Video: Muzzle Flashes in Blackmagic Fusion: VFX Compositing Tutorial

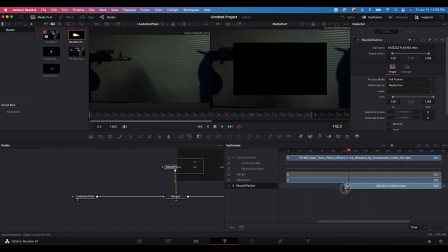So go with this guy right here. So I'll just drag this over. And now it will do three bursts. And then we'll end our clip right there.
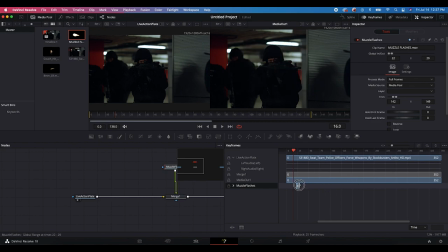And we can just drag our muzzle flashes, over here to a point where we want our flash to occur.
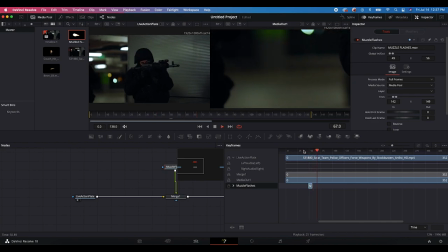I think right about here. So let's try that out. Now, obviously we don't want this black background on our muzzle flash, but that's no problem.
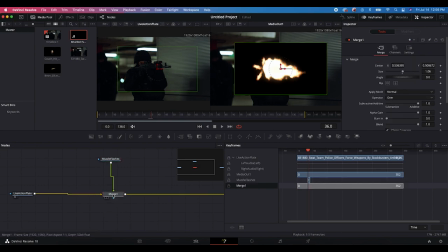What we can do here is just select our merge node where our muzzle flash meets our node tree, and then we'll just change the apply mode or blend mode, as you might know if you work in After Effects. We'll just change this to screen. And now as you can see here, that black background will disappear.
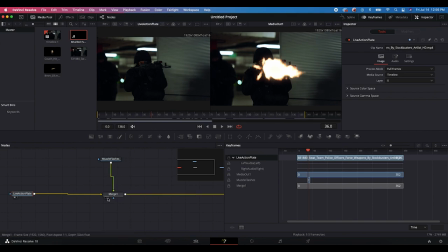All right, so now let's go ahead and position this muzzle flash over the course of its existence. And there are several ways to do this. You could just do this through a merge node right here. But a lot of the time for node-based workflow, you actually want to do less on the merge node because you actually have a visual representation here of what's going on.
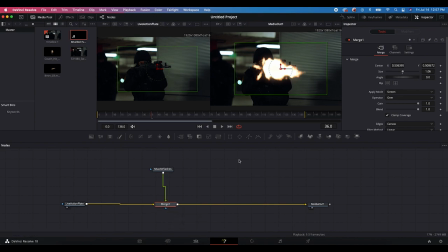And if you just do something in the merge node where you're overlaying that data onto your live action shot, when you get really large node trees, you can't always find where certain things are being done.
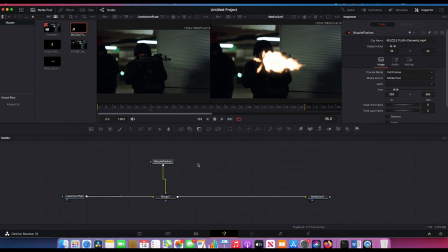So what we'll do instead in this case is we'll just select our muzzle flashes here, and then we'll just right click, insert tool, transform.
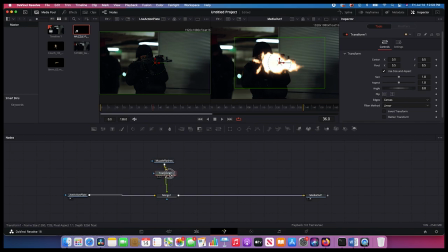And now it'll automatically add that in our node tree before our muzzle flashes reach our merge node. Now we can select this transform node and transform our muzzle flash accordingly, and we'll have a visual representation of what we're doing on our composite. So I'll go ahead and just position our muzzle flash right at the end of our gun here, and that's looking pretty good.
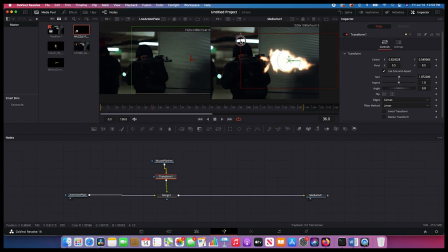Coincidentally, it's about the right size. I like to make my muzzle flashes almost the size of the gun itself. That's not always the most realistic aspect, but it tends to look pretty good. So go ahead and just kind of maybe rotate this a little bit, put that right there. And we're actually going to keyframe the position of our muzzle flash because our character does move a little bit.
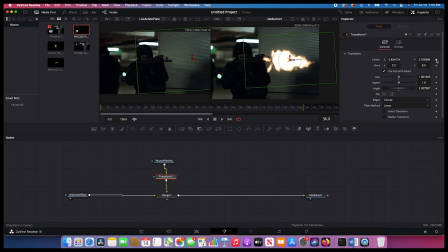So we want all three flashes to occur over the gun. So I'll go here and add a keyframe for both the pivot and the center keyframes here. And I'll just go over a few frames where our second flash is and make sure that it's correctly placed there accordingly.
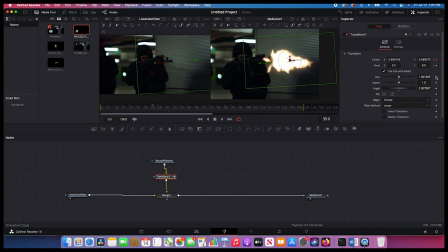And you can also change the size of your muzzle flash too. So we might just keyframe the size as well. So maybe we'll make this one a little bit bigger to give some variation. And then we'll go back to this guy and make it a bit smaller.
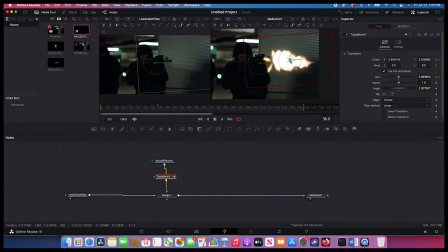And you can see that once I enable the keyframe button there, it's automatically going to add a keyframe if you adjust it in another portion of the timeline. So now if we scroll over here to our final flash, we'll just reposition this accordingly. We bring down the size a little bit of this last one. All right, that's looking pretty good. So now if we scroll through our timeline, we have a nice muzzle flash.
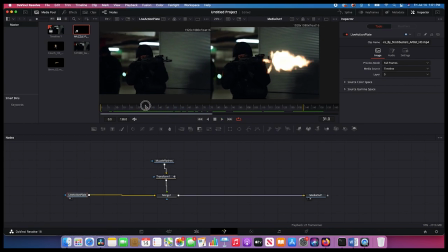Now we can definitely do some things to make this muzzle flash blend into the shot a bit better. So let's go ahead and do that. The first thing I want to do is just sort of blur our edges of the muzzle flash a bit better.
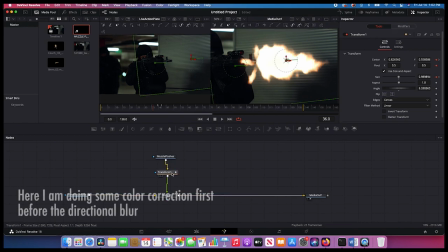So we'll do that right before our muzzle flashes reaches our merge node. So I'll select the transform, I'll right click, I'll insert tool, color corrector. We'll add that right there. And I'm going to do several things here. First, I'm going to just make it a little bit warmer because I like a warm look.
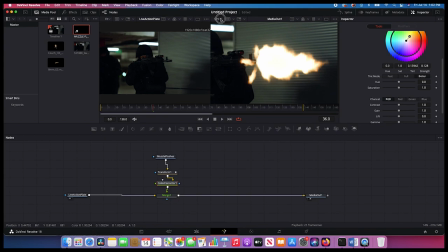And then I'm also just going to desaturate it a little bit. So maybe just bring down the saturation slightly.
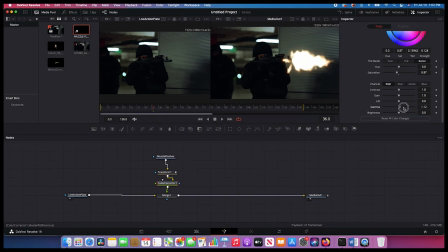You can also maybe lift the gamma a little bit to catch a little bit more of that brightness on there. You can also play around with the gain if you want it to be a little bit brighter. Something like this is pretty nice. And now what we want to do is add some blur to it. So I like to actually add directional blur to my muzzle flashes. So it's kind of like the blur is coming from the gun itself.
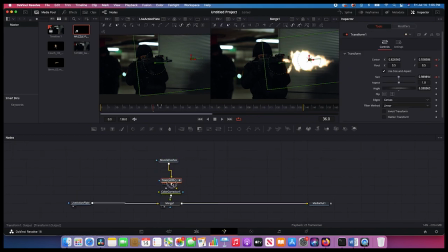And actually before we do our transform, I actually want the color corrector there instead. So we'll go ahead and pull these guys off. I'll add the transform right before our merge node. And now we'll add the color corrector before our transform.
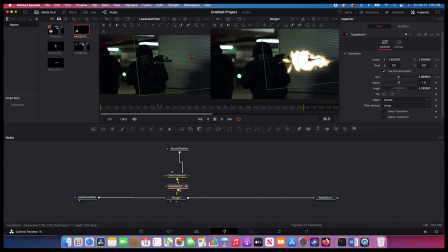And then we'll add the blur before our color corrector. Because sometimes when you transform an element, you can affect the edges of the blurring effects. So go ahead and try this out. So go ahead and select the muzzle flashes, right click, insert tool, blur, directional blur. Then we'll change the type to zoom. And then we'll just increase the length here a bit.
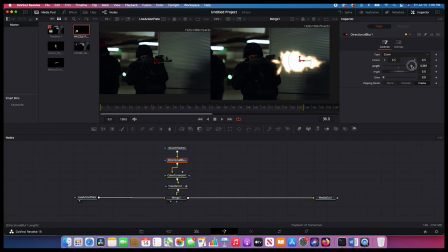And you can see what that's doing. It's just blurring those edges to make it a little bit more punchy.